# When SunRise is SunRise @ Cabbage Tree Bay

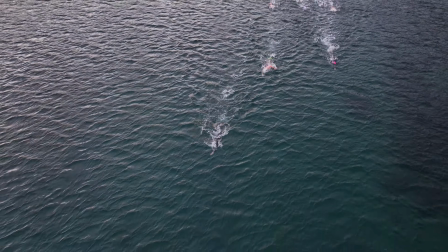[4:10]
Here I do a slow tilt up and background reveal to establish location.
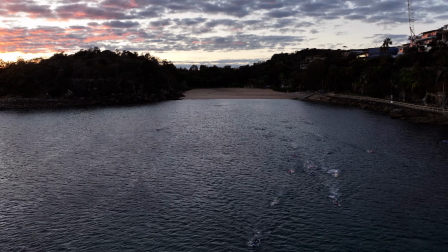[4:18]
Coming up from a plan view of the swimmers to a sunrise means going from a low exposure,
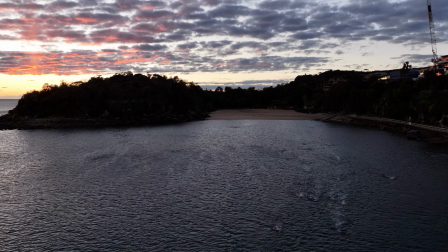[4:27]
-1.7, to a much higher, -0.7.
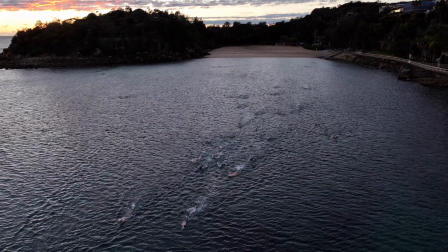[4:31]
Doing this is essential, otherwise the video looks well exposed initially to
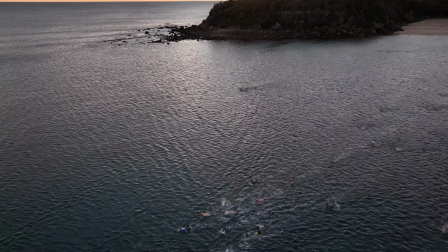[4:39]
transitioning to a bright sun embedded in an indistinguishably black background.
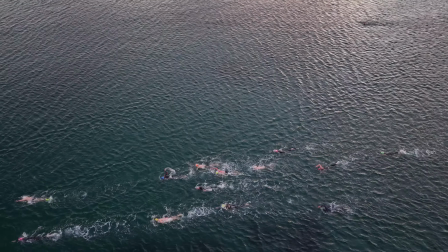[4:47]
Yuck!
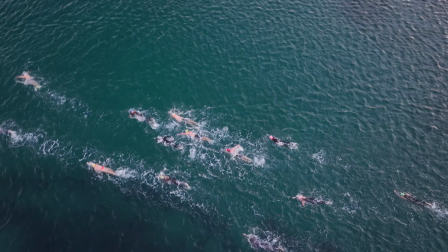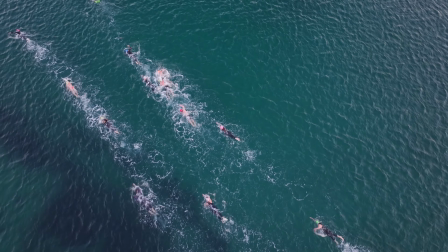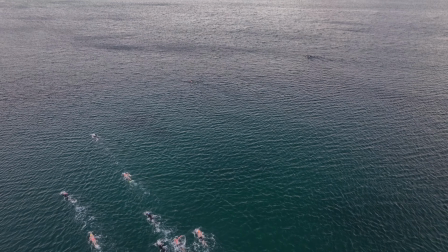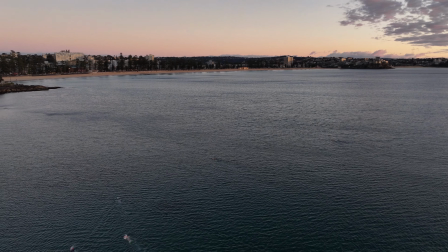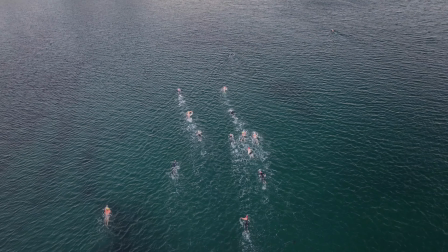[5:18]
Starting with being able to fly the drone and then building on that by developing better flying dexterity.
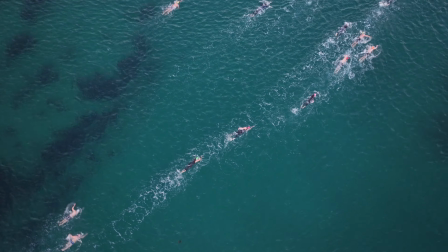[5:25]
Then comes adding to this an awareness of exposure and working to make improvements here.
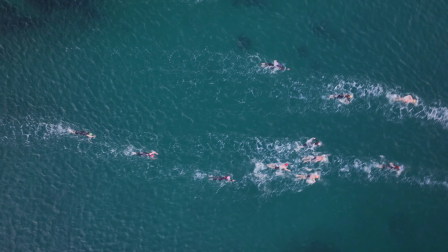[5:33]
Too much light or too little light can spoil a video clip.
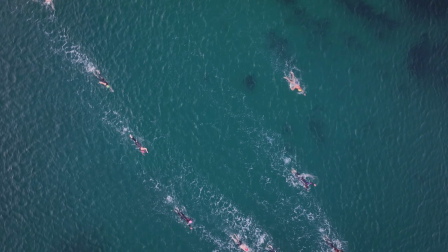[5:38]
Although videoing in autofocus, thirdly is focus,
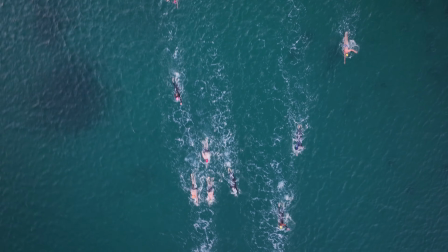[5:43]
which to enhance is achieved by tapping the screen on
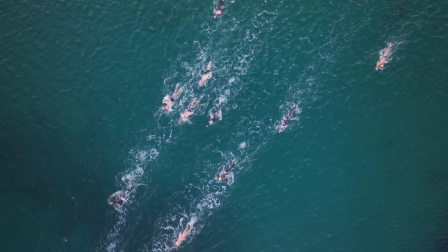[5:48]
portion of the video clip a localized focus is achieved,
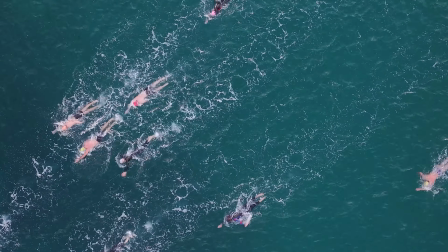[5:53]
or rather tapping the screen side to get a wide screen panorama focus across the whole screen.
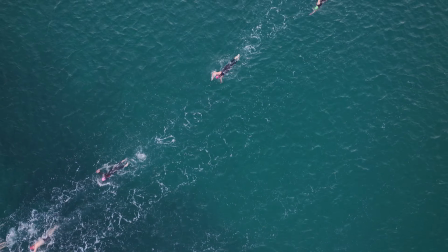[6:02]
The real challenge then is integrating these three elements of flying,
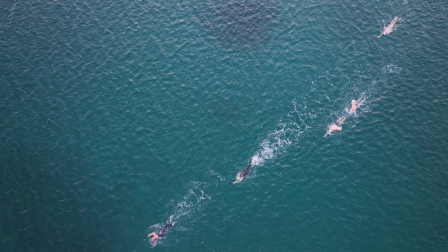[6:10]
expo, and focus together, along with zooming in
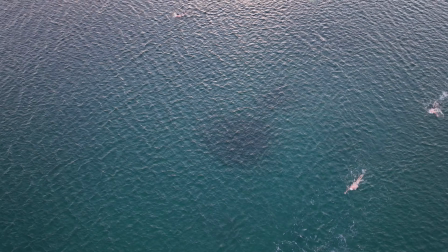[6:15]
and pulling back.
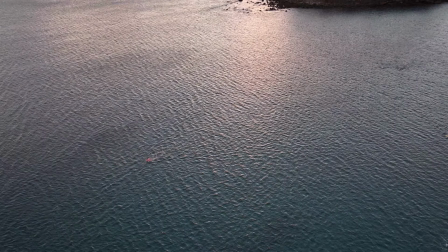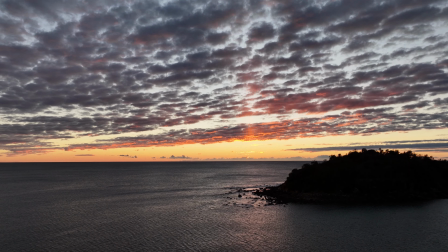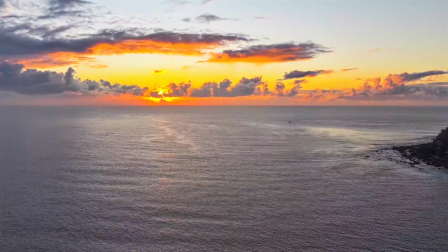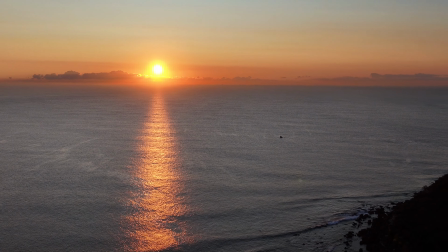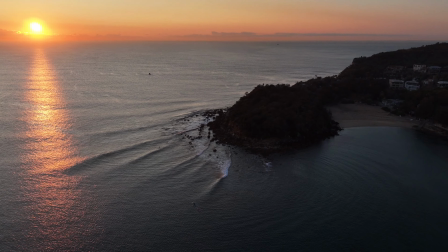[6:51]
Here the flight path is predetermined by using waypoints.
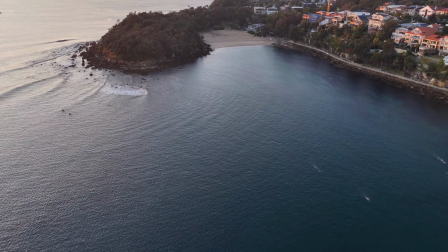[6:56]
This can be done at home. The drone points towards the east at 120 meters height to catch sunrise.
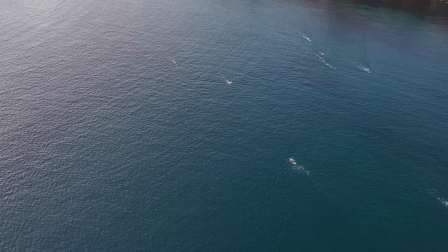[7:06]
Flight speed is set, as is inclination.
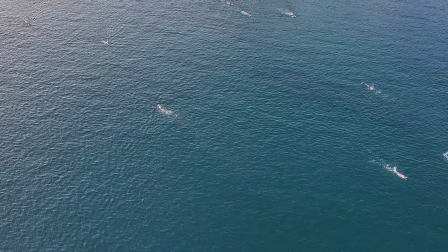[7:09]
Then the drone follows a path down to 6 meters height at about 200 meters away near Manly
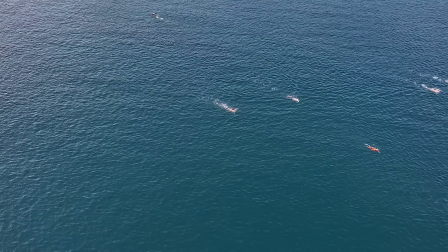[7:17]
Point and redirects the camera southwest with an inclinational angle of 30 degrees downwards.
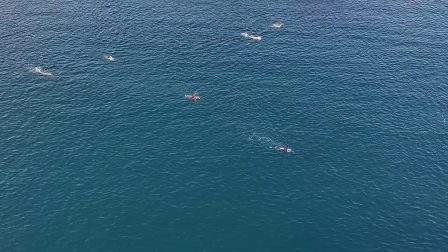[7:26]
That now is all autonomous and a smooth transition from the first to the second waypoint.
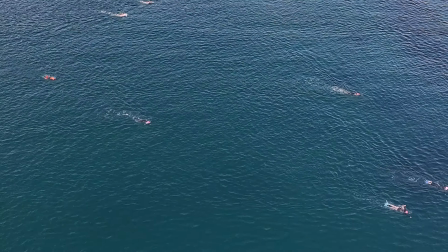[7:34]
I just have to time sequence the events,
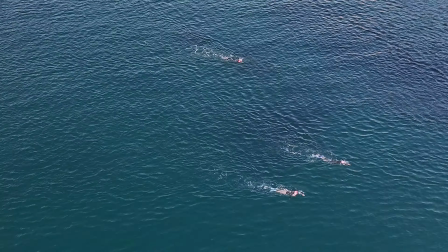[7:38]
sunrise and the swimmers coming across, to optimize the video clip.
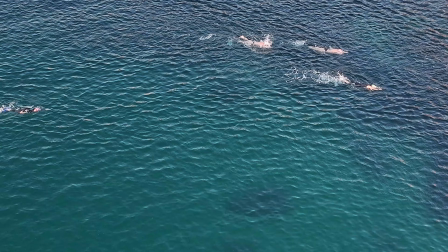[7:43]
Then I just have to sit back and zoom in and out and control the exposure. Too easy.